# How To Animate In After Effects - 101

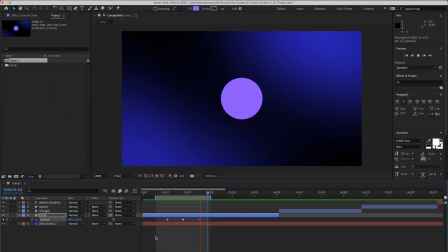[4:07]
It's a start, but you'll notice that it's really jagged and rough and starts and stops the entire movement in a linear and robotic way. We want to make it feel more organic, and we can ease it out and make it feel more fluid through what's called, well, easing. This is a way to tell After Effects to take the change between one keyframe value to another and make sure that it changes in a non-linear way.
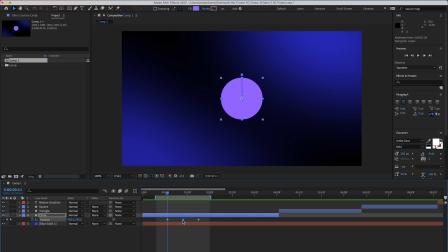[4:29]
Let me show you what that means. Let's take the middle section here. If we're gonna throw a ball up in the air, it wouldn't immediately shift directions at the top. It would slow down until it reached its peak and then slowly start to accelerate downward again.
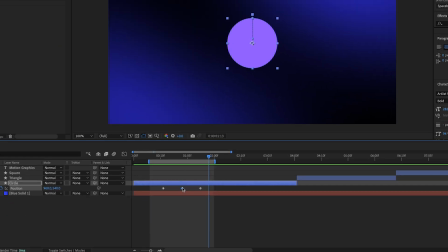[4:41]
And we can actually do that with one simple function. Right-click on the middle keyframe and select Keyframe Assistant Easy Ease.
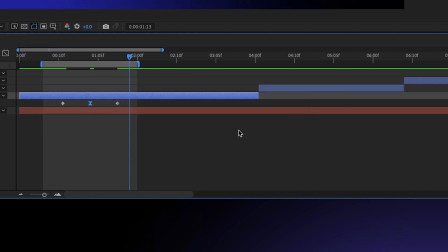[4:47]
Or you could also just click F9 on your keyboard. You'll notice that when you do this, it changes the speed and motion.
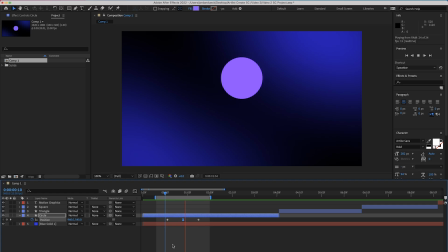[4:54]
I'll show you in a side-by-side comparison so you can really see the difference clearer.
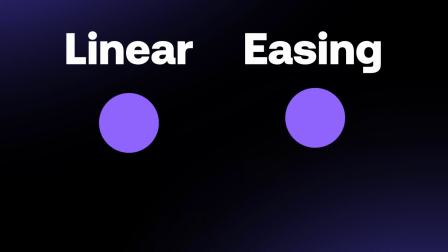[4:58]
Adding that easy ease caused the transition from getting to that middle keyframe and moving back down to happen in a much more gradual way. Easy ease keyframe assistants are a really simple way to add a more organic, natural feel to your keyframe changes because it eases things both before and after your keyframe. But there are two other specific types of easing that I think would be really helpful for you. They're the easy ease in and easy ease out keyframes.
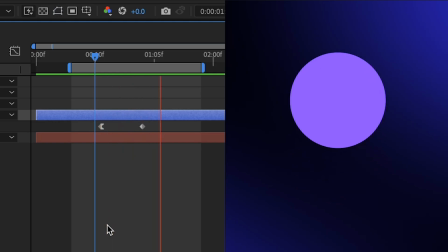[5:22]
Ease out just basically gives the starting keyframe a smoother initiation,
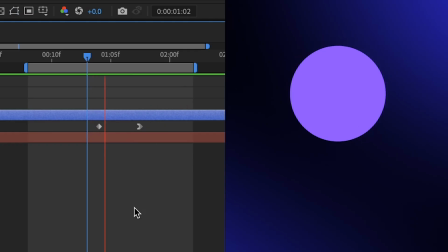[5:27]
while easy ease in can help to end keyframes to settle into a natural conclusion. These tools are incredibly useful and can immediately help to make your animation feel less linear and robotic and more smooth, organic, and natural. But now here's the thing, we've only been adding keyframing to the position parameter of our circle, but you can add keyframes to almost anything.
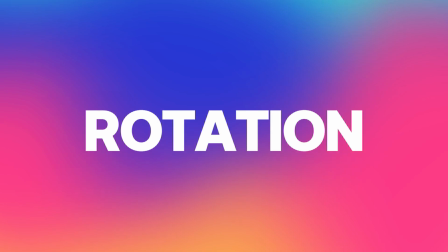[5:47]
Size, opacity, which is transparency, rotation, effects, and even things like color changes. Almost anything that you can edit and give a value to, you can add a keyframe to help change those parameters over time. So let's add some keyframes to another part of our shape layer that can help to give it some more energy and life.
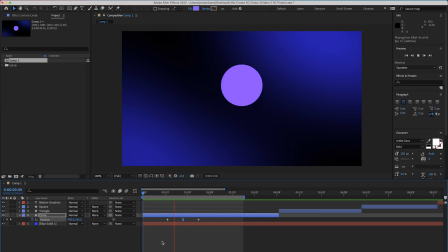[6:05]
Let's go back to the very beginning here, and we can see that we left a little bit of a dead space before the animation starts.
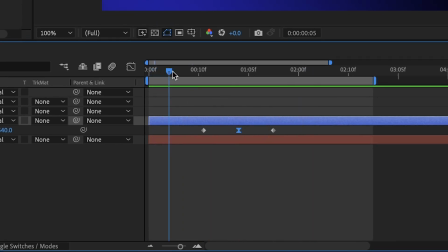[6:10]
This is intentional, because we wanted to add a little bit of a subtle build before the ball actually pops up. Basically, we wanted to make the ball compress like a spring and then expand again before it pops up into the air. In traditional animation, this actually has a term, stretch and squash. And because I'm terrible at drawing with a pencil, I'm really grateful that this is actually really easy to do inside of After Effects. And we're gonna be doing this by using keyframing again, but not on the position parameters, but on the scale parameter.
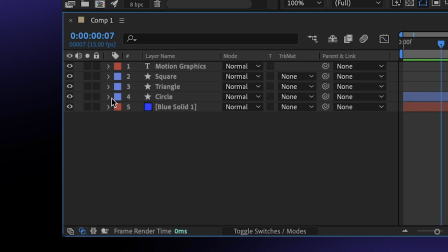[6:37]
We can toggle down the scale of our circle here by clicking this dropdown, but we can also just highlight the layer itself and click the S key.
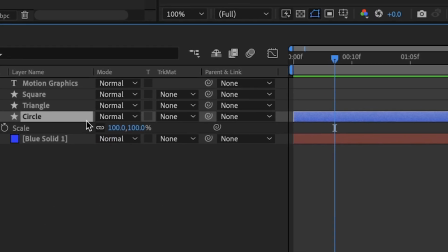[6:44]
And now that's the only thing visible, making it a little bit easier to work with. Now, if we change the scale of our object, we can change it in a uniform way.
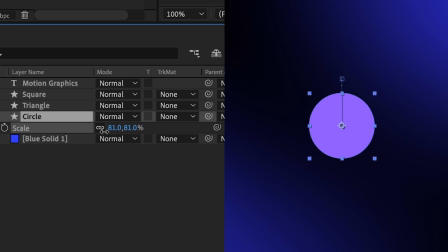[6:52]
So clicking and dragging on the scale will either make our circle larger or smaller. But if we uncheck this link here, we can see that we can independently change the width and the height of the scaling.
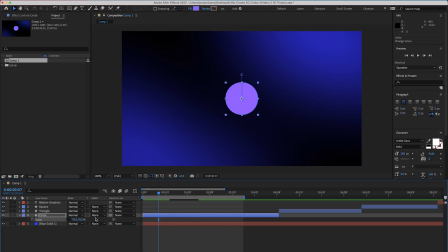[7:03]
You can probably see where I'm going with this. So keeping these horizontal and vertical parameters unlinked, let's add a keyframe at the beginning before anything happens. Now let's move forward a couple frames and add another keyframe. We should now have two keyframes here that are exactly the same and don't make any difference. But now let's go between them and add an additional keyframe,
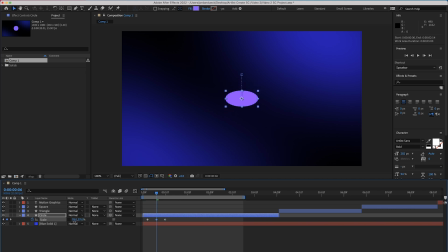[7:23]
but only change the vertical scaling and decrease it so that we squash the circle down here and make it look like it's compressed. Awesome. So now we've got a subtle animation of some compression in our circle. Right now our circle doesn't look like it's realistically staying in one place.
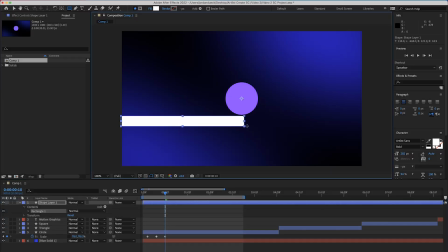[7:38]
It looks like it's sort of hovering in the air. I'm just gonna add a quick little line here with the rectangle tool, just to show you what I mean.
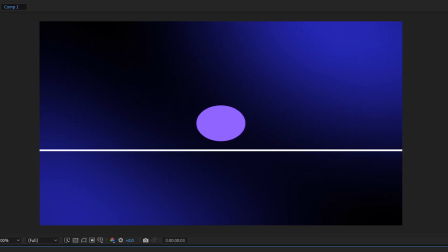[7:44]
Right now it doesn't look like our circle is compressing onto the ground. It looks like it's compressing in midair. This is because we don't have our anchor point in the correct position. A good way to think about it is that that's what After Effects considers to be the true center of your object, and changing where the center of your object is changes the way other parameters influence it.
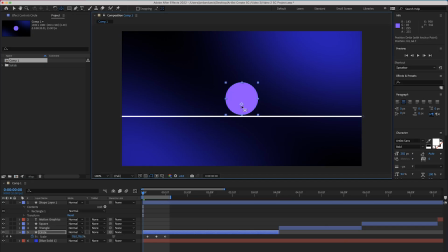[8:02]
Ours is directly in the middle, but if we move it to the bottom of our shape, it'll start to look like gravity is pulling down, as if it's like a spring squashing down, getting ready to pop back up.